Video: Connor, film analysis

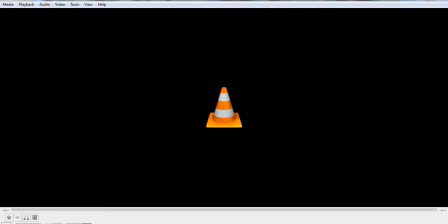Hey, this is Connor Harding, and for my frame, shot, and sequence analysis, I'll be using a clip from Alexander Dovzhenko's film Earth. Specifically, I'm analyzing the sequence in the latter half of the movie where the protagonist, Vasil, is murdered in an alleyway.
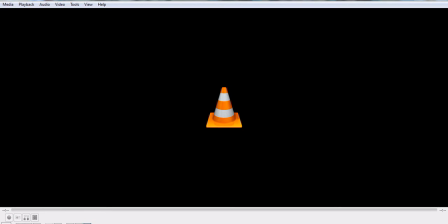I'm using direct screen capture, so you can hear me talk as you see what I'm seeing here on my computer screen.
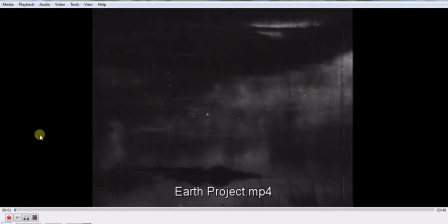So let's begin. Alright, now pause. This is the frame we're going to begin with for the analysis. And this particular sequence we're looking at begins kind of strangely with this frame.
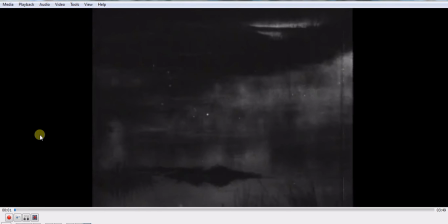It's a pond with some fog on it. Now, when you consider this in the context of the film, it seems pretty out of place. The sequence directly before this one was made up of a lot of long takes of farmers holding their sweethearts after a long day of work. And then here comes this seemingly random transitional frame you're looking at now.
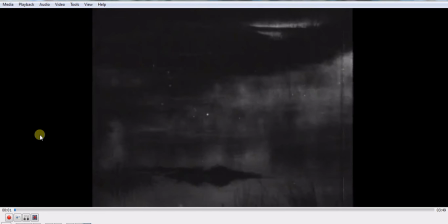So now the look of this frame is definitely in line with the overall style of the film. In Earth, Dovzhenko makes extensive use of camera filters, specifically ones that reduce the amount of light reaching the film, creating the illusion of nighttime.
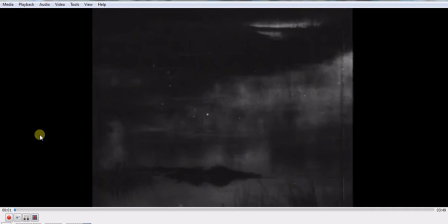Cameras this early on in the history of cinema could not properly record in low light conditions, so to make it seem like it was night, Dovzhenko would shoot scenes during the day, but with darkening filters. You can see this in the frame we're looking at now, as it appears as if the pawn shot was taken at night,
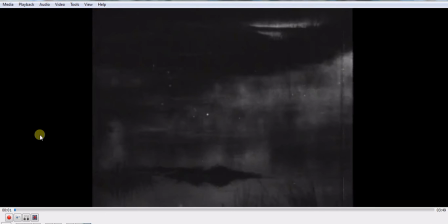even though that wasn't really possible at the time. The flaws in this technique become evident when we analyze the rest of the sequence, but for now, it's important to notice how the darker tones you see in this frame not only are very typical of the film as a whole, but how they also contribute to the plot.
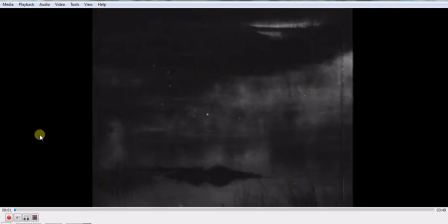The frame we're looking at is an especially somber looking one, and that's important because Dovzhenko is foreshadowing here. The feeling in the previous sequence was positive because there was a rejoicing of the harvest, but with this quick shot, a sense of unease becomes apparent. So now, let's let the clip roll quickly.
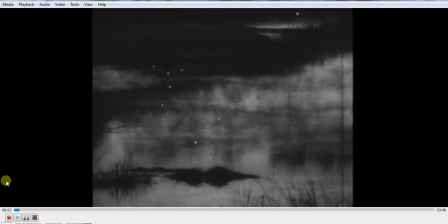Notice the fog is eerily drifting across the pond. Also, if we let it roll again and crank up the volume, you can listen to the background music.
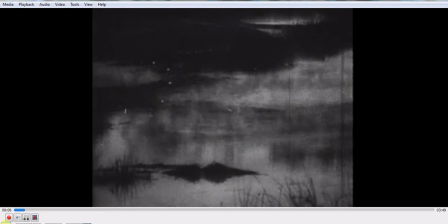A bunch of ghostly moans. So, with this put together, it's pretty clear something bad's going to happen here.
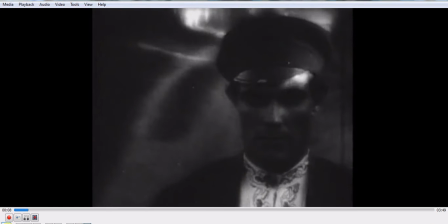So now let's let this roll and move on to the clip. Pause it here, and this is the beginning of the clip. The hero Vasil is walking slowly towards the camera. Now presumably these scenes are all taped outside and aren't sets,
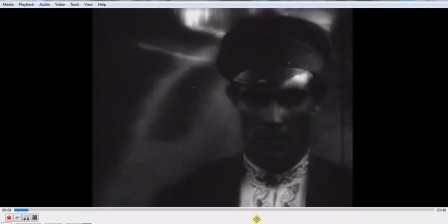so there isn't a lighting system, so to speak, other than Dovzhenko's use of light filters.
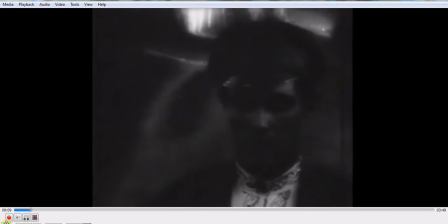Now if we let this play here for a second, you notice the shadows moving across his face.
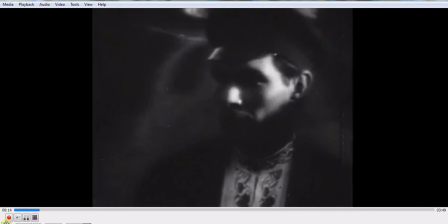Dovzhenko is taking advantage of the natural lighting to create a series of attached shadows on Vasil. This moves around depending on where he is in the path he's traveling, which adds to the overall realism of the clip. Now if we let this roll again,
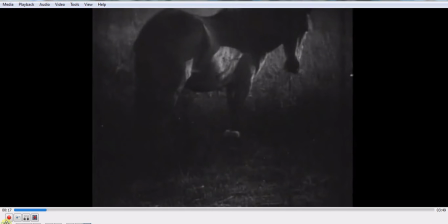you can see the drawback of the primitive darkening technique he's using.
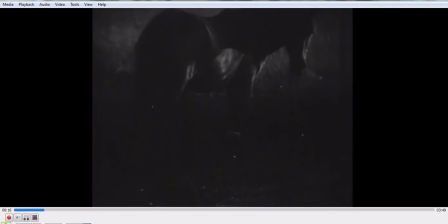In the flickering of light, let's roll back here for a second. See how it flickers back and forth, as if the filters are struggling to really filter the light effectively. Also, if you look on the contrary, note the smoothness with which the camera moves here.
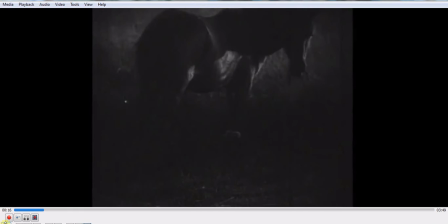Vasil's moving forward, but stays relatively the same distance from the camera. And the preservation of this close framing is a subtle but really effective way to draw the attention towards Vasil's face, which shows a tentative expression.
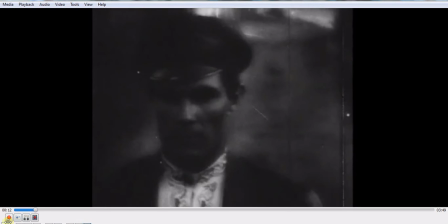If we go back, see, you notice he looks as if he's uneasy, which carries on the greater theme going on here.